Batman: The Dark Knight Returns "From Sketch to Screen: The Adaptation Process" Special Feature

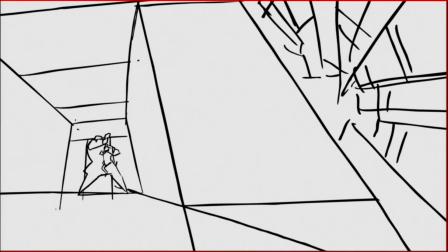[12:28]
And I remember I had to go to Sam's office and ask him for favors in order for I could get him to work on my film.
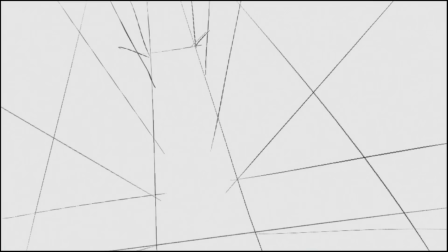[12:34]
And I told him, okay, this is an awesome sequence. It's so awesome that I wanted to do it myself, but at the time I was so busy with work that I didn't have a chance to. But I had a clear idea of what I wanted. And what I wanted is what you're seeing on screen here,
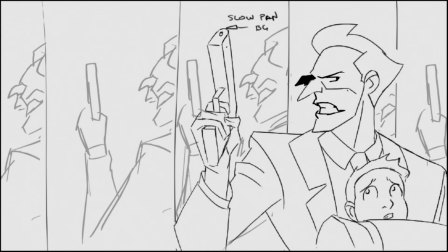[12:48]
is that I wanted kind of an homage to the,
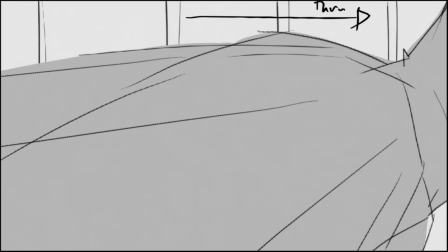[12:51]
Enter the Dragon with Bruce Lee, but it's Joker in the middle, and Batman's kind of terrorizing him.
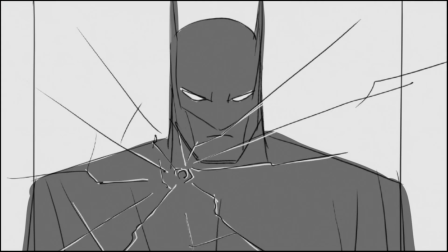[12:58]
And we're, and from there we go into this, this frenetic fight sequence where I just wanted to make it look like,
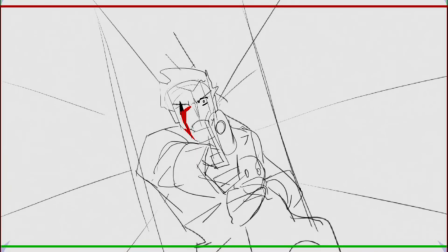[13:06]
Batman is he knows that he has to stop Joker. There's no way about it.
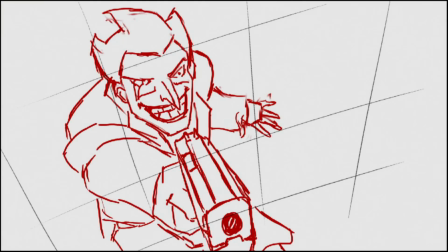[13:10]
There's no talking him to giving himself up. He's got to beat Joker senseless in order to bring him back to Gotham.
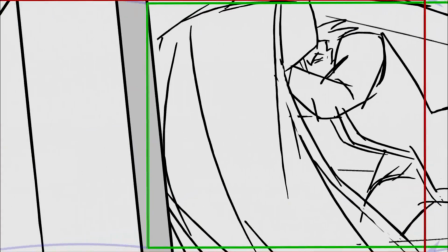[13:17]
And of course, Joker is gonna, try his best to not go back, because he's like, you know what?
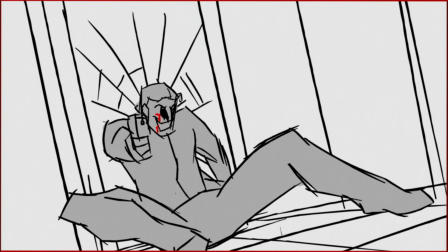[13:22]
If I die, I'm gonna take you with me. And so, here's a sequence where he actually wounds Batman.
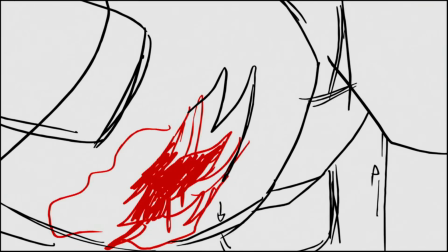[13:28]
And I wanted it so that he shoots at Batman, almost point blank,
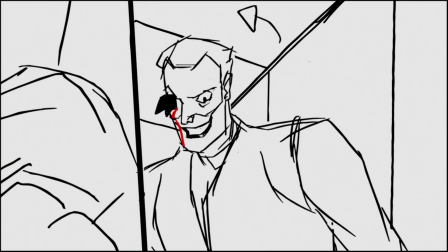[13:33]
but it's not a great shot, so he misses, but I wanted to do the story point where he runs out of ammo.
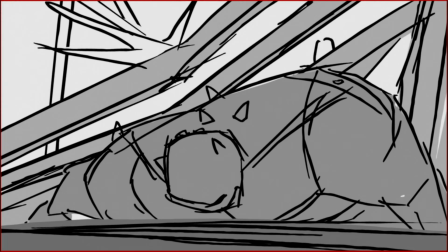[13:38]
And that's one thing that, it's a big pet peeve of mine. It's guys always shoot their guns in movies, but they never run out.
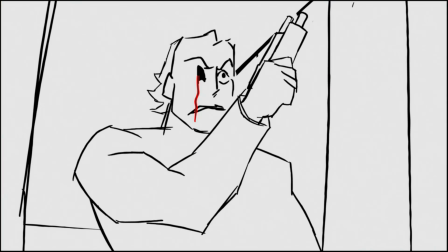[13:44]
So I wanted to make that a story point. How do I get Joker away? Because if Joker has Batman dead to rights, like what we just saw, wouldn't he just go up and just shoot him? And so I wanted to do this thing where he sees that his gun is out of bullets, and then he kind of giggles to himself and okay, well, I've got more fun planned ahead. And I think that's what Joker is all about.
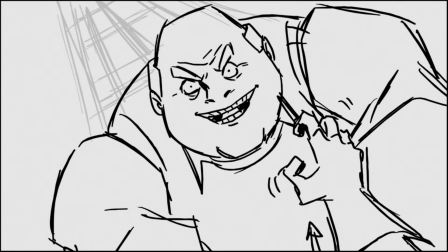[14:04]
So here we've got Carrie Kelly with Humpty Dumpty, and Humpty, going to his untimely death.
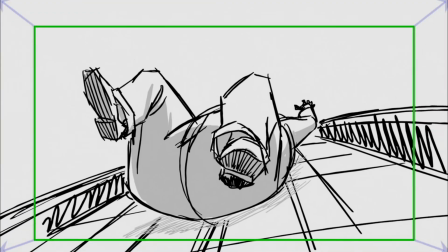[14:13]
And I think it's quite a fun little sequence there.
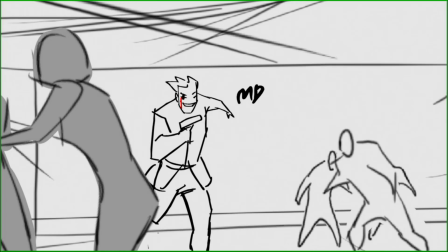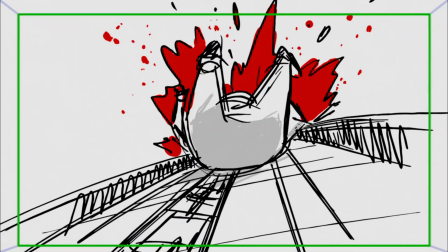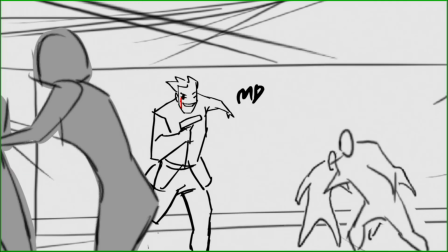[14:28]
And then, of course, we go back to Joker.
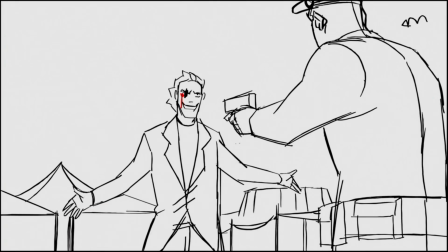[14:30]
And this is a scene I actually added because, because I had him run out of bullets, I had to figure out, how does he get another gun?
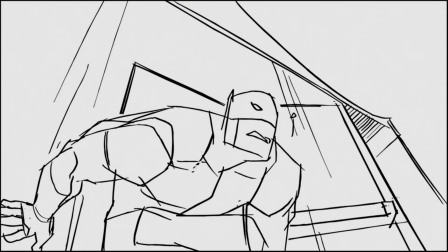[14:38]
And so I added the sequence where we just had this security guard who comes in thinking, I'm gonna stop the Joker.
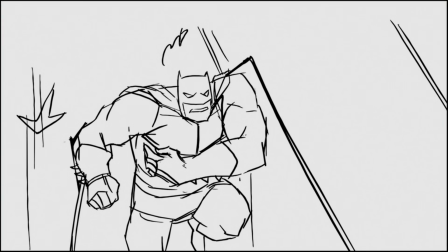[14:45]
And I reveal Joker's knife because his knife is gonna play an
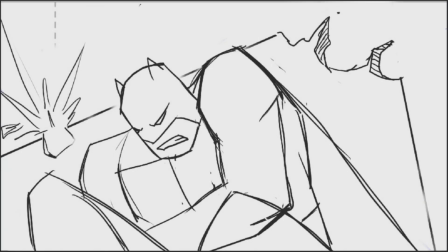[14:50]
important part at the end of the fight. you always have to set things up in film.
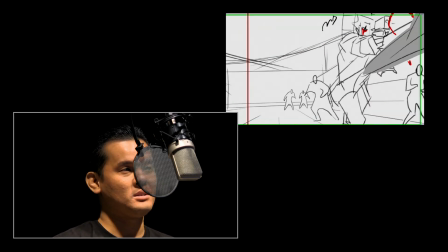[14:54]
You know, I always hate it when, oh look, where did he get that gun? Oh, he always had it with him. Why didn't he use it earlier?
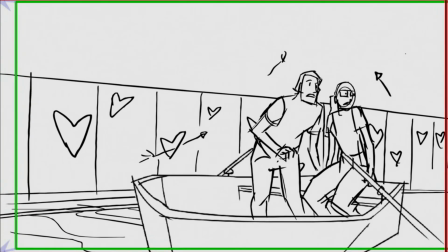[14:59]
So I wanted to kind of set it up to the audience that he's got a knife.
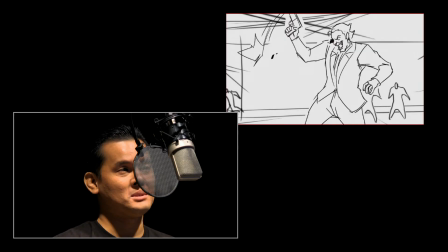[15:03]
So this next sequence is actually, it's very gruesome, but it's one of those things like I mentioned earlier, is like I want it to look like,
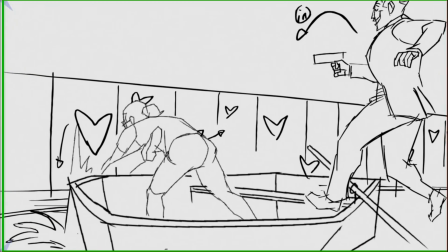[15:10]
Joker is this starving, guy who is, on a diet,
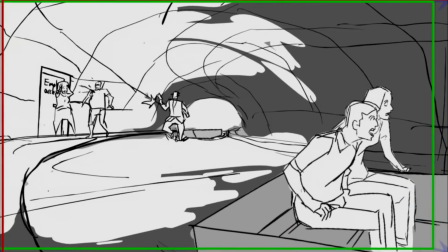[15:15]
and now he's on a all-you-can-eat buffet, and he is just going to go to town, killing as much as he can indiscriminately.
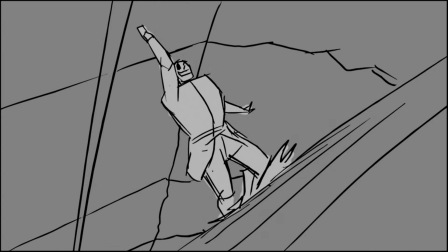[15:23]
Because it's not because I wanted to have him kill just for the sake of killing, because I wanted to make it clear why Batman has to do what he does later.
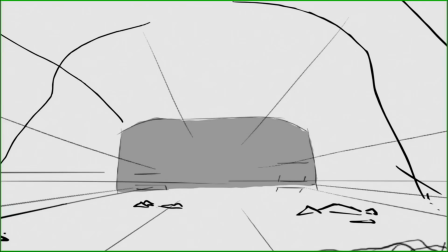[15:31]
Because Joker's just not going to stop. One of the few kind of Easter egg type of things you'll notice is that,
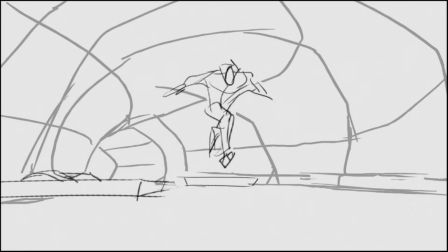[15:40]
we set it in the Tunnel of Love. In the comic book, it was very much more like a sewer,
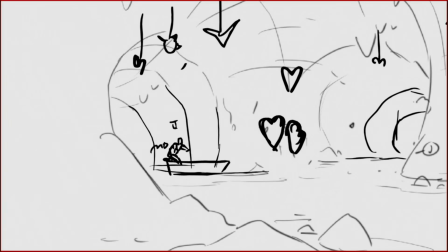[15:45]
like a dark kind of sewer. That's how I always thought it was just a dark tunnel. In my mind, I always wanted it to have like big hearts and cherubs,
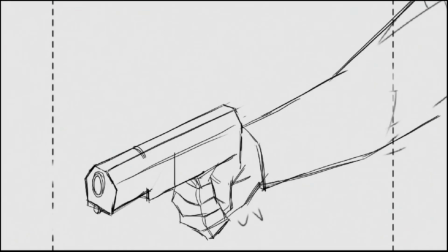[15:53]
angels flying around, that kind of thing, because I thought it was quite fitting that you had
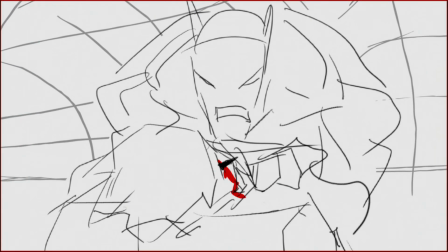[16:01]
almost this kind of romance coming to an end between Joker and Batman in an area that looks like people should be falling in
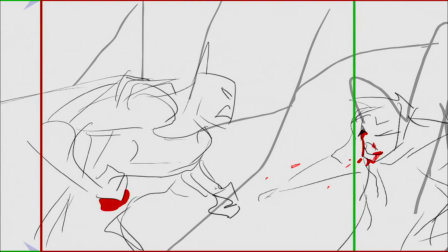[16:08]
love, but you juxtapose that with the fact that it's two people trying to kill each other.
I've murdered by letting you live.
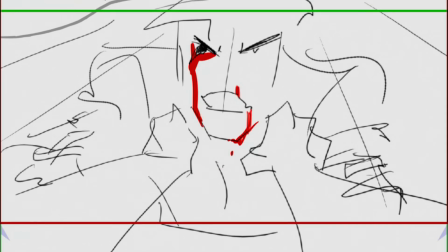[16:15] I never kept count. I did.
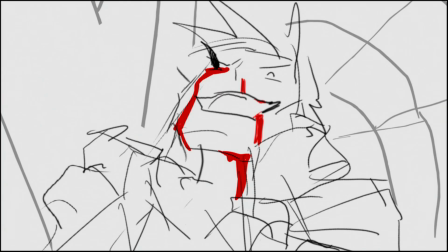[16:20] I know.
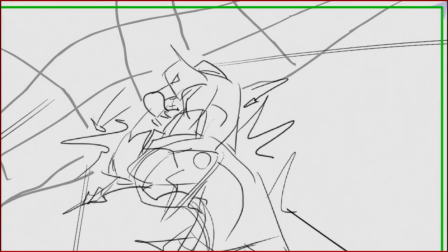[16:24] And I love you for it.
This is the sequence that I love the most, in the sense that when I was telling Sam Liu about this,
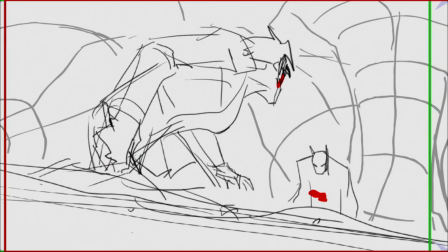[16:32]
and I remember Sam looked at me like incredulously, like, "You want what?"